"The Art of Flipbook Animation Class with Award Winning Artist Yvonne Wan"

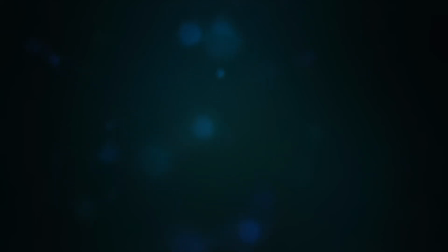[12:26]
It also reminds the audience that they are a viewer and not a participant.
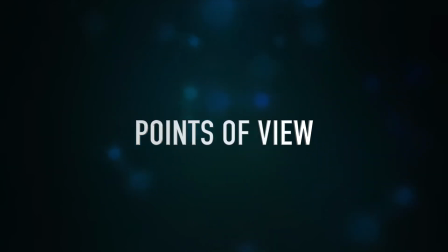[12:32]
Points of view. The following points of views can be used for your key frames. High angle. High angle is when the frame looks down on the character from an elevated perspective.
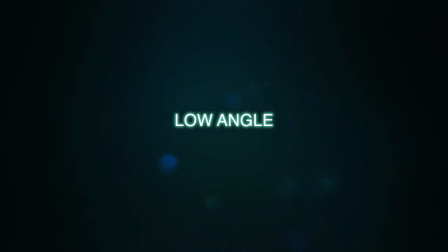[12:46]
Low angle. Low angle is when the frame is positioned below the eye line pointing upwards. Dutch angle. Dutch angle is when the frame is angled on a noticeable tilt.
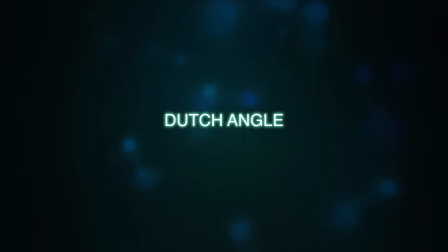[13:01]
This signals to the viewer that something is wrong, disorienting, or unsettling. Eye level. Eye level is when the frame is aligned as the same height as the eyes of the characters in your frame. Overhead. Overhead is another word for an elevated shot or bird's eye view.
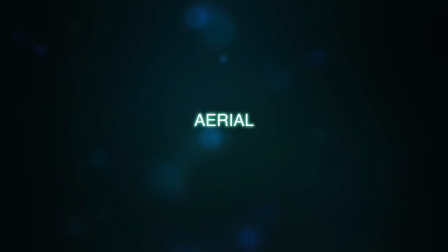[13:26]
Aerial. Aerial is another word for God's eye from a distance. The use of different points of view also amplifies your storytelling abilities and alters your audience experience of your story.
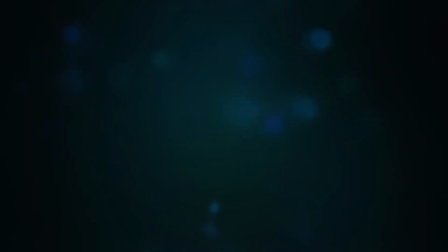[13:40]
You are not limited to using a single point of view or scale when it comes to Flipbook animation. Feel free to experiment with these different options when you have time in the future.
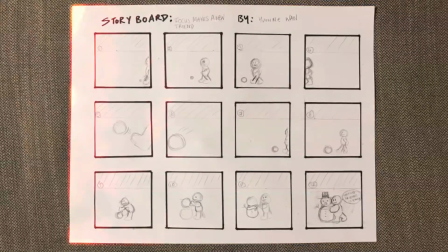[13:53]
Now that you have replicated the storyboard, I would like you to prepare to translate the storyboard onto your sticky notepad using a pencil, eraser and ruler. I would like to remind you that the top part of the sticky notepad is the spine,
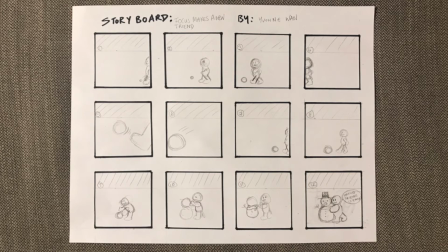[14:10]
so please keep the top inch of the sticky notepad blank. I now want you to number your sticky notepad sheets 1 to 12.
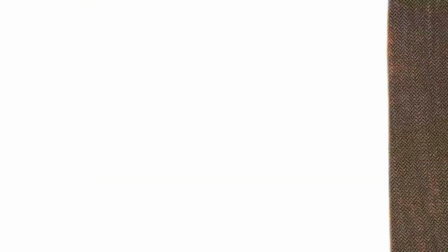[14:20]
When you create your flipbook,
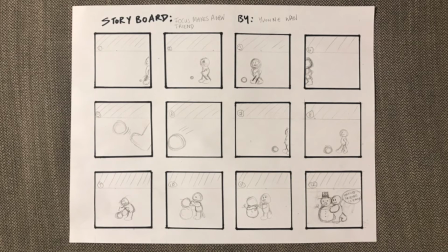[14:22]
the first page should appear on the bottom of the stack so you can flip it more easily with your thumb. Also, it enables you to trace the previous image more efficiently.
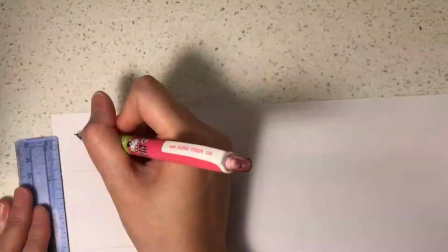[14:34]
I now want you to create a template so you can trace focus again and again for each frame.
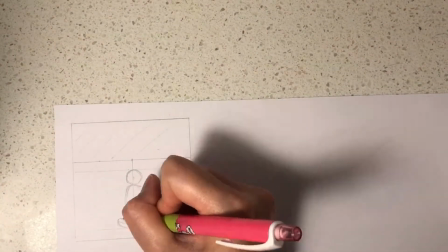[14:42]
This will ensure focus remains the same size in each picture and also maintain
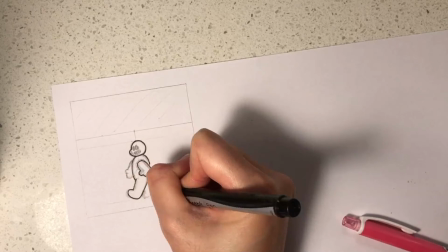[14:47]
the same distance from the edge of the keyframe so that he is walking in a straight line.
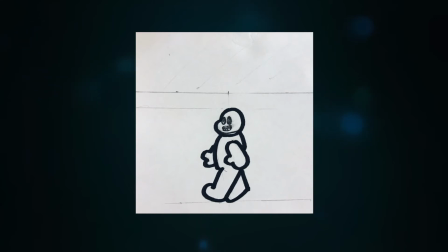[14:53]
You can create one picture of him and then alternate his feet and arms manually to make it look like he is walking.
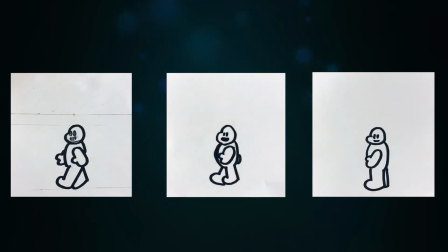[15:01]
Another option is for you to create 3 templates, one with his left foot forward, one with his right foot forward, and one with him just standing.
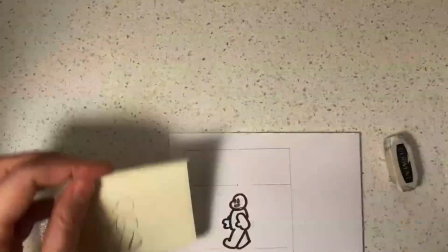[15:14]
Focus will look like he is walking if you alternate the 2 walking poses for each key frame.
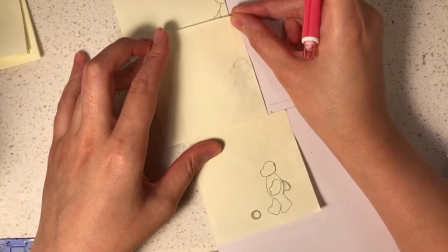[15:21]
Now, once you have penciled all 12 frames, I want you to start the tweening process.
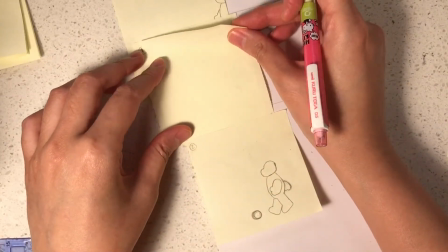[15:28]
I want you to draw the frames between the key frames.
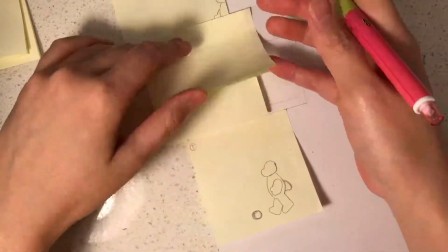[15:31]
So I want you to mark the corner of one sticky notepad sheet and label it 1A,
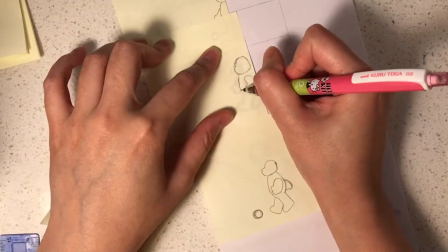[15:37]
and then the other notepad sheet 1B, and then the next sheet 1C.
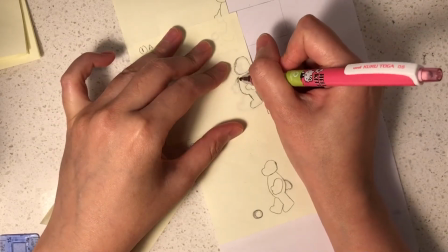[15:45]
I then want you to fill in the frames so that you can smoothen the transitions.
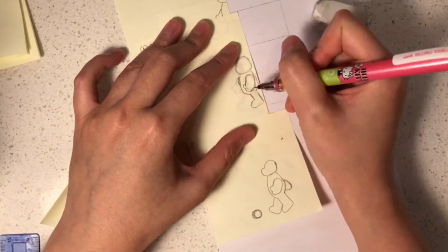[15:50]
I would like you to repeat this for frames 2A, 2B,
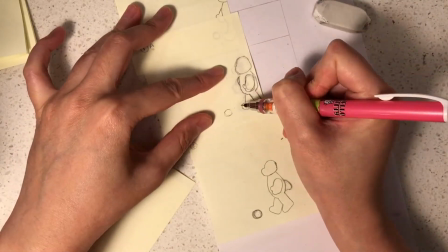[15:54]
2C, all the way through to 11C.
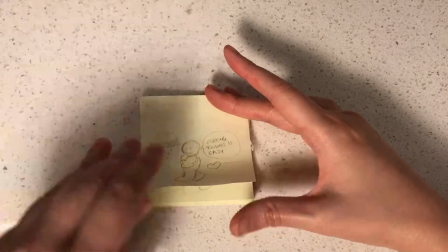[16:00]
Flip your book periodically as you work. It will also keep you motivated by seeing the fruits of your labour.
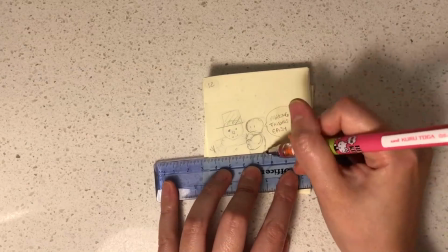[16:08]
It will also manage your stress levels if the process of drawing becomes repetitive.
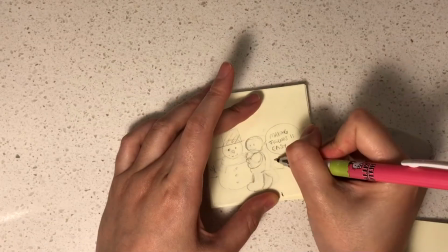[16:14]
If art becomes a bit repetitive for you,
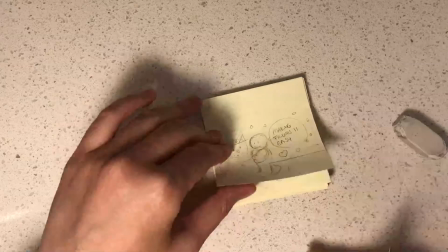[16:17]
you can always take a quick 5-minute break and get back into the task at hand to manage your stress levels.
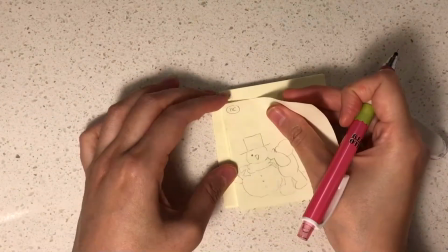[16:25]
The important thing is to resume the task because there is value in completing this project.